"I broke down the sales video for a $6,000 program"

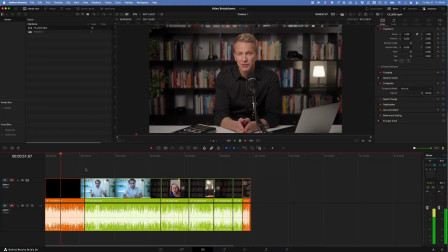[8:07] In the program, I'll draw on whichever experience is most relevant, whether strategy from my time at McKinsey, rapid execution from my time at Skype, or people management from having employed over 2,000 people in the various businesses that I've built.
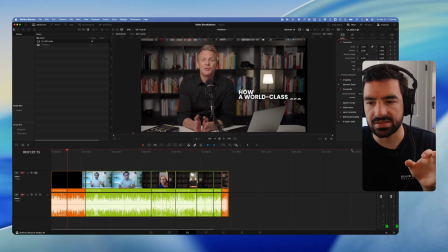[8:19] Number 2.
So one thing I'd like to note here in terms of like the edit is that I'm noticing something where the cuts feel a little bit awkward,
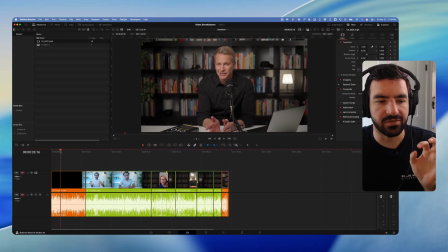[8:28]
but I like the fact that they're going in and out because it provides some level of pattern interrupt for the viewers so that you don't get too
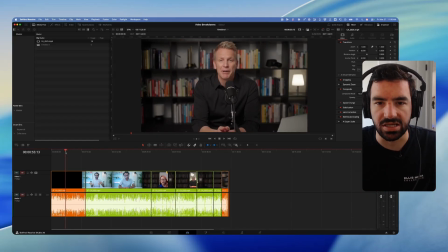[8:36]
bored listening to him talk. But I would almost rather just see him like just talking with less cuts in and out.
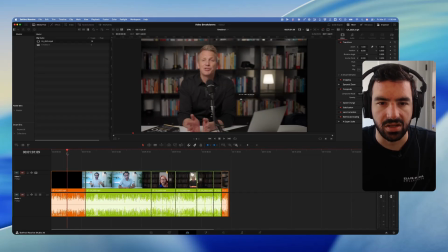[8:42]
But there's a weird cut here when it just transitions to him on the side, like putting up the number 2 or number 1.
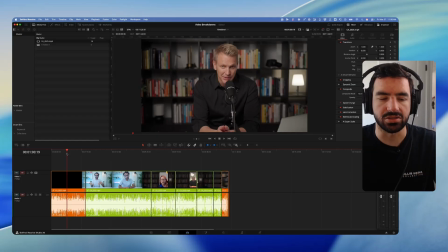[8:50]
I would rather just not be cut in here and then just be like out and then straight to the side potentially,
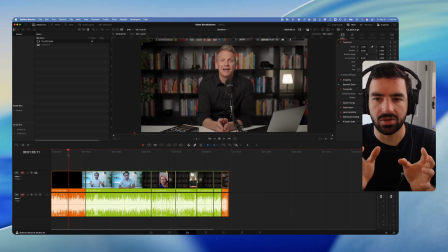[8:59]
but maybe that doesn't work out. So that's one of the notes that I have, is that the cuts feel a little bit awkward, but the overall video, it doesn't distract too much from it, so it doesn't matter that much.
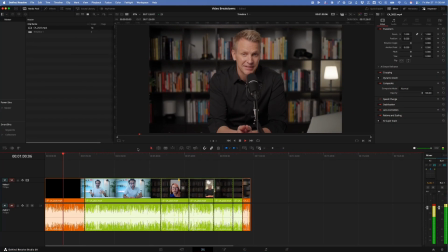[9:08] From having employed over 2,000 people in the various businesses that I've built. Number 2, you'll learn how to become a world-class CEO. In my own journey, I recognized it was one thing to start a company as a founder and another to scale one as a CEO.
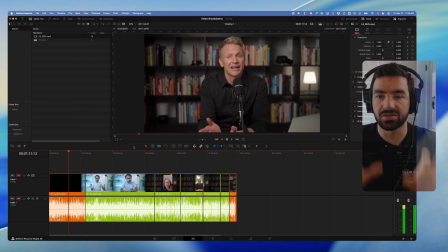[9:21]
During our time together, I'll share the See, there's transition pieces. I don't think they're needed.
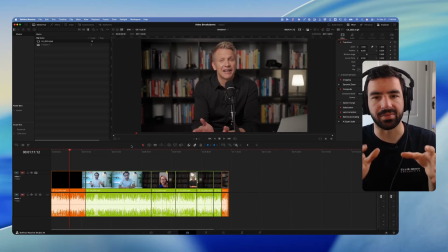[9:25]
You can just do cuts or put some B-roll in there about who he was and where he was in his career. Show some photos of him in his previous CEO roles. Do something, show his reward for being a CEO of the year. Do something other than just talking head here instead of those weird transition cuts.
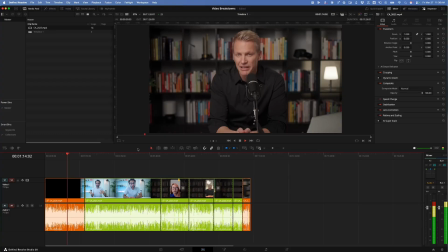[9:45]
techniques and principles that led to my CEO of the Year recognition so that you can become a stronger, more decisive,
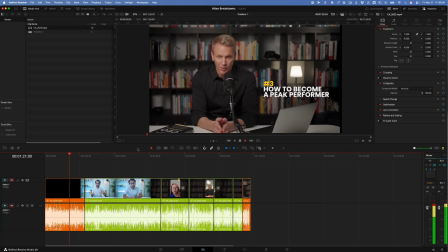[9:51] and inspiring leader. Number 3, you'll learn how to become a peak performer. As a peak performance expert, here I train in evidence-based principles,
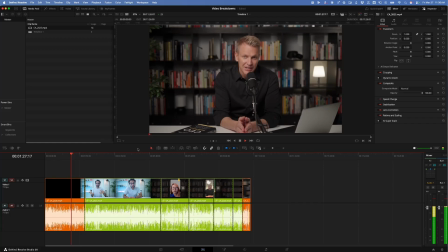[9:59] including behavioral science from Stanford University, so you're able to perform at your absolute best. You'll learn how to supercharge your productivity, manage your time like a pro, and do so in a healthy, sustainable way.
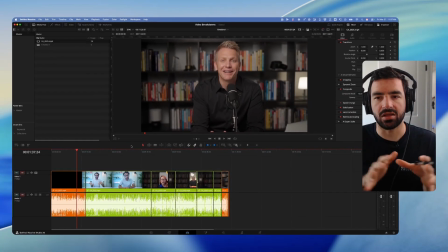[10:11] And last but not...
So I love the fact that this is paced really well. I wish there was a little bit of music underneath potentially, because I think that would add to the emotion behind what he's talking about and also add to the emotion of the audience would be feeling.
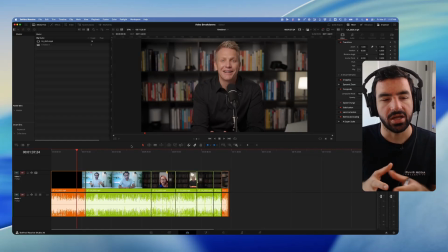[10:26]
But the pacing of the video itself is really good, and it's not so fast that you're not getting all the information, but it's just paced well enough that like it feels authoritative and that you can trust Eric.
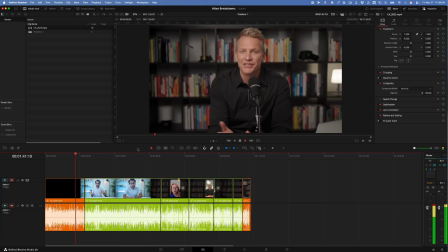[10:38] At least you'll no longer feel alone, because you're going to be doing this with other CEOs just like you so that we can all support and learn from each other.
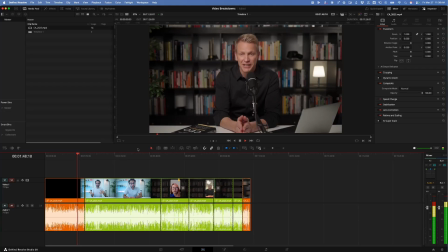[10:45] You see, the CEO Accelerator is actually a 12-week transformation program, a unique blend of company building, leadership development, and peak performance that you will not find anywhere else. And through a combination of curriculum, coaching, and community, you'll learn how to successfully scale your company,
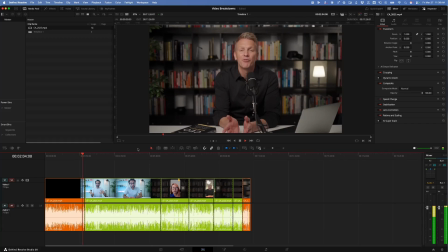[11:02] become a world-class CEO, and perform at your absolute best. But don't just take my word for it. I've coached and mentored over 100 CEOs to date, and here's what some of them have to say.
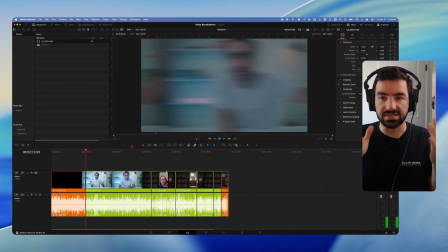[11:13]
Okay, so we'll pause there, but see how well that's put together.
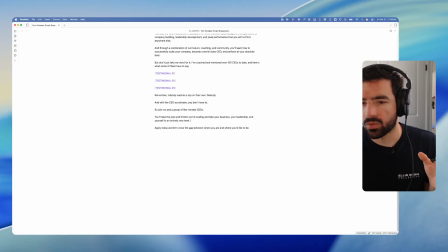[11:17]
The script here that we just went over beforehand really comes in handy for this actual edit here,
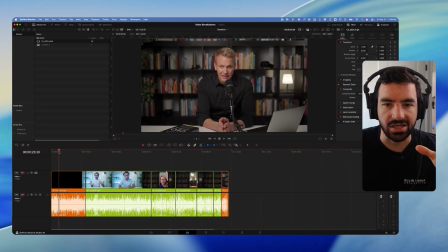[11:24]
because he's just speaking it, but the way that he's speaking it, he's doing talking head. He's providing you some level of visual here.
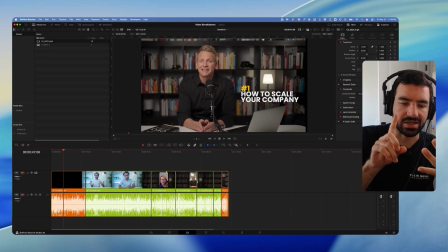[11:31]
I would prefer much more visual. Can we show curriculum? Like I said, can we show photos of him in his CEO roles? How can we up the ante on showing his credibility as a CEO coach and as a previous CEO?
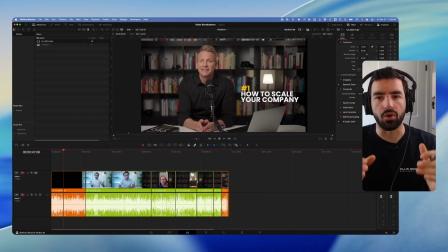[11:46]
And then if we can add some music to the back end of it, then we'll add in more emotion and build more excitement around working with him in this program. So we'll skip over the testimonials here and we'll just hop to the end so that you can see how he ends off this video.
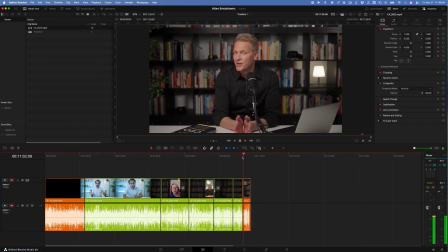[12:01] Remember, nobody reaches the top on their own. Nobody. And with the CEO Accelerator, you don't have to. So join me and a group of like-minded CEOs. You'll take the pain and friction out of scaling and take your business, your leadership, and yourself to an entirely new level.